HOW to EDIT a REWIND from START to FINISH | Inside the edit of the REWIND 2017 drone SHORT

Welcome back to Maro's Films and sorry guys if you waited a little for this inside the edit of the Rewind 2017 A lot of you guys in the Instagram feed voted for yes,
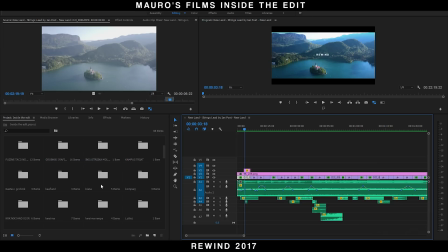so let's get straight in The most difficult part is to import such a big project in Premiere Pro The reason was that I didn't know for sure what footage would I put in the final rewind So I imported almost all the footage from the 2017 and yeah,
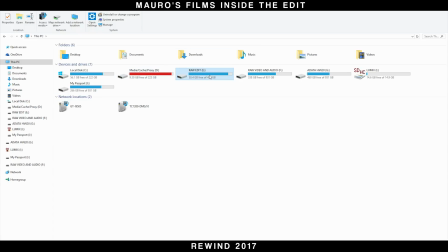it's tricky I had to split the footage on two SSD drives because one was not big enough After deleting some not-so-great drone material,
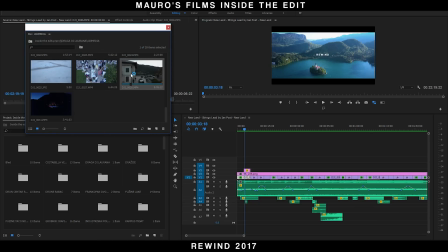I stripped down 850 gigabytes to about 550 gigabytes.
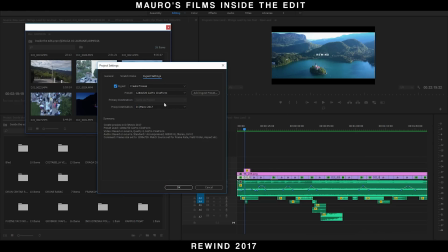For this project, I didn't make proxy files because there was not space at all left to put them on.
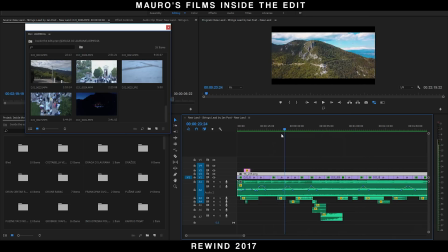Editing out of two SSD drives is far more easy and less choppy than editing out of a spinning hard drive.
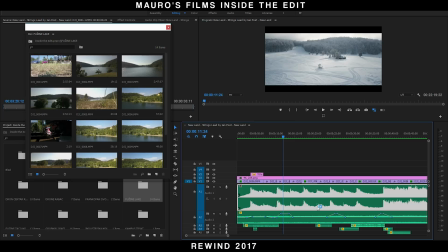Don't even try to do that. My primary thing for this edit has to be the music.
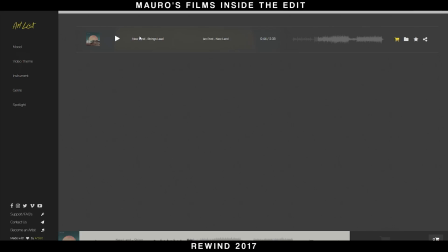I wanted to be spectacular and epic, so I found a perfect match on ARC list.
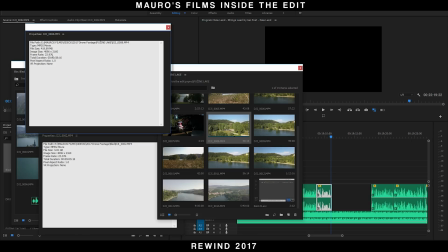All the footage is 4K, sometimes in cinema 4K and sometimes in UHD.
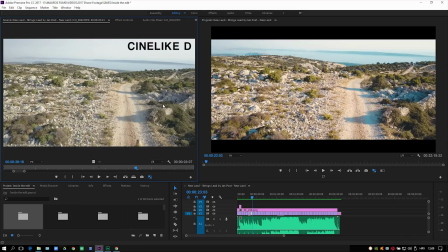Some of the shots were shot in D-Log but recently I go for CineLikeD because it matches perfectly on my Lumix cams.
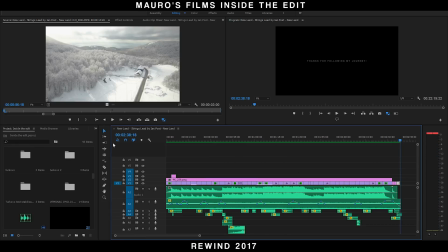I went through all the footage and selected the ones that was the best for me. I wanted a short rewind that lasts no more than 3 minutes because it became boring to watch.
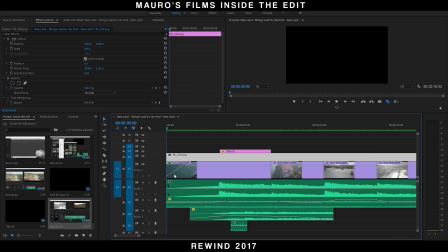Getting it close to 2 minutes is the best to get the viewer attention. I made a manual opacity on the start to get the starting bit of the music.
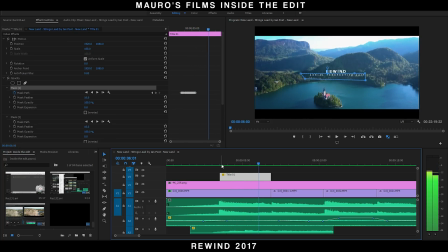Then the main title appears. with an under title appearing mask transition and a keyboard added sound to juice it up.
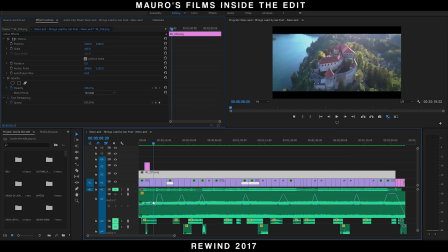The tutorial for that will appear on the right upper screen. The main thing that boosted the feel of being there is the sound effect that I inserted.
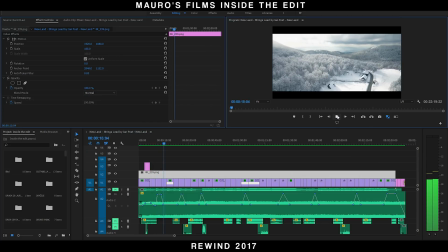The second row of sound is the hollowing arctic wind sound following the clip all the way to the end. In some points the sound goes all the way up to 6dB matching the higher level flights.
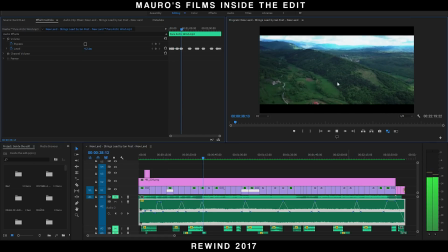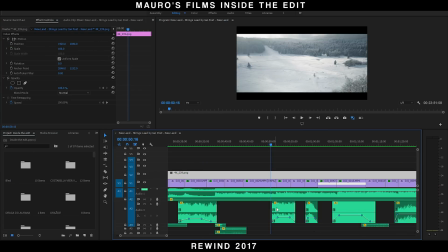There are other rots of sounds that matches the theme in the video, so when I film a church we'll hear a church bell sound that sometimes fade out into the next clip to make it more subtle and enjoyable.
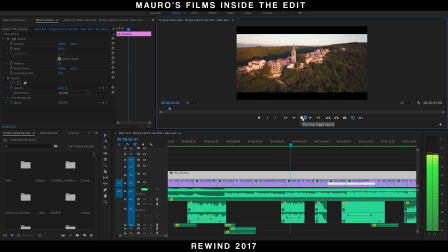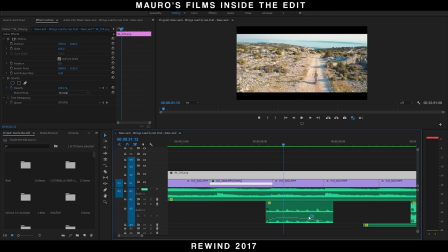Then we have the footsteps on the gravel following the scene where my wife walks having a flight pass with my drone.
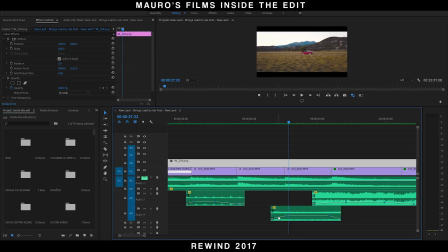Sound of night insects between the grass when having a low angle pass half meter from the grass followed by a speeding super bike sounds to anticipate the next scene and make the transition.
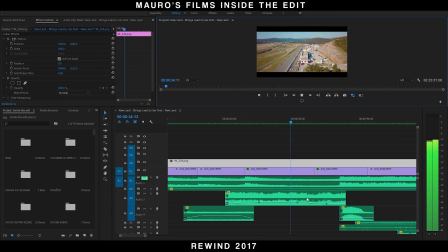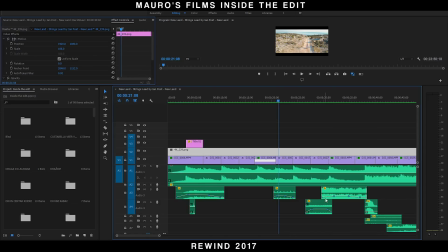So sometimes there are four sounds under the music to juice it up. Almost all the sounds have a manual fade in and out, mostly fading in from another clip and fading out to other clips.
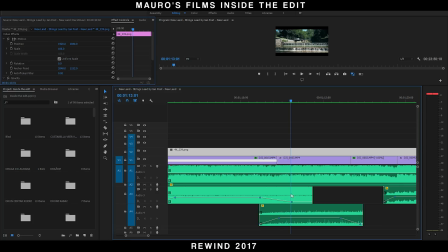This type of editing will help to anticipate what follows on the next scene and have a pleasant leftover for the before clip, commonly known as L-cut.
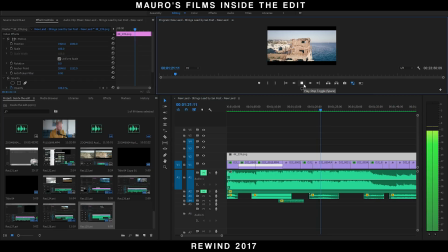There are a bunch of sounds inserted like forest stream river, seagulls, eagles, birds, boats driving through waves and waterfalls.
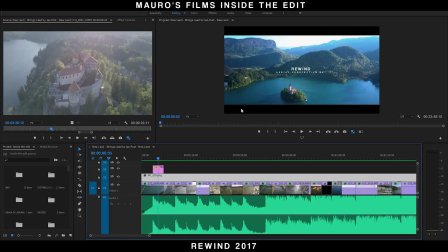On the top of the clips I put 4k239 XpD ratio crop bars made by Ivashi Visuals, the link will be in the description.
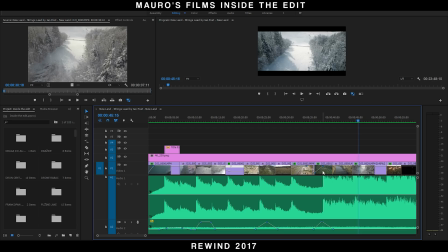I wanted a neat and clear edit of this one, so rather than some speed ramps and maybe some speeding up of the clips I have not done much.
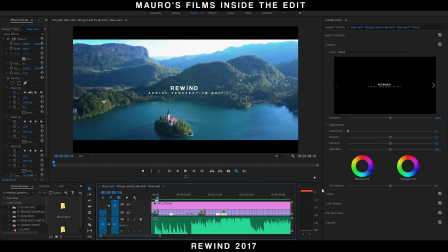The color correction. For every shot I developed specific loots over this year so it was easy and simple to add them on.
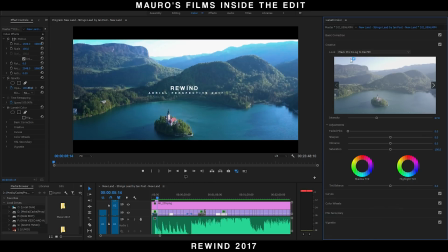The D-Log loot developed some times ago with minor color correction on the Lumetri color tab.
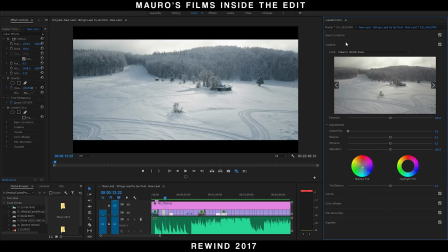The Snow White loot that I developed for the Snow Shots with minor correction. The Travel loot also used in different shots.
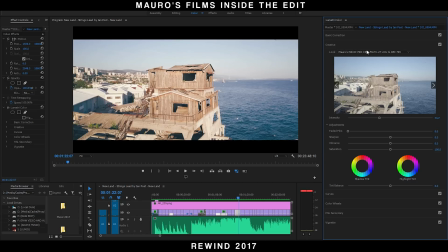The Cinematic loot for D-Log used for some shots with minor correction on the Lumetri tab.
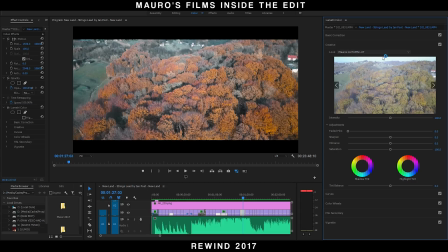And my favorite Autumn loot added in some shots with a custom correction to the Lumetri tab.
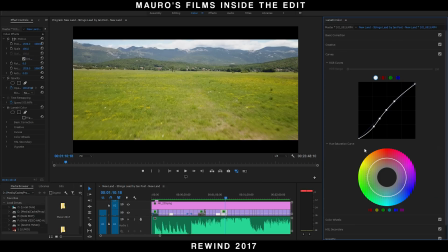Some shots were co-corrected manually to fit the edit and make a contrast between scenes.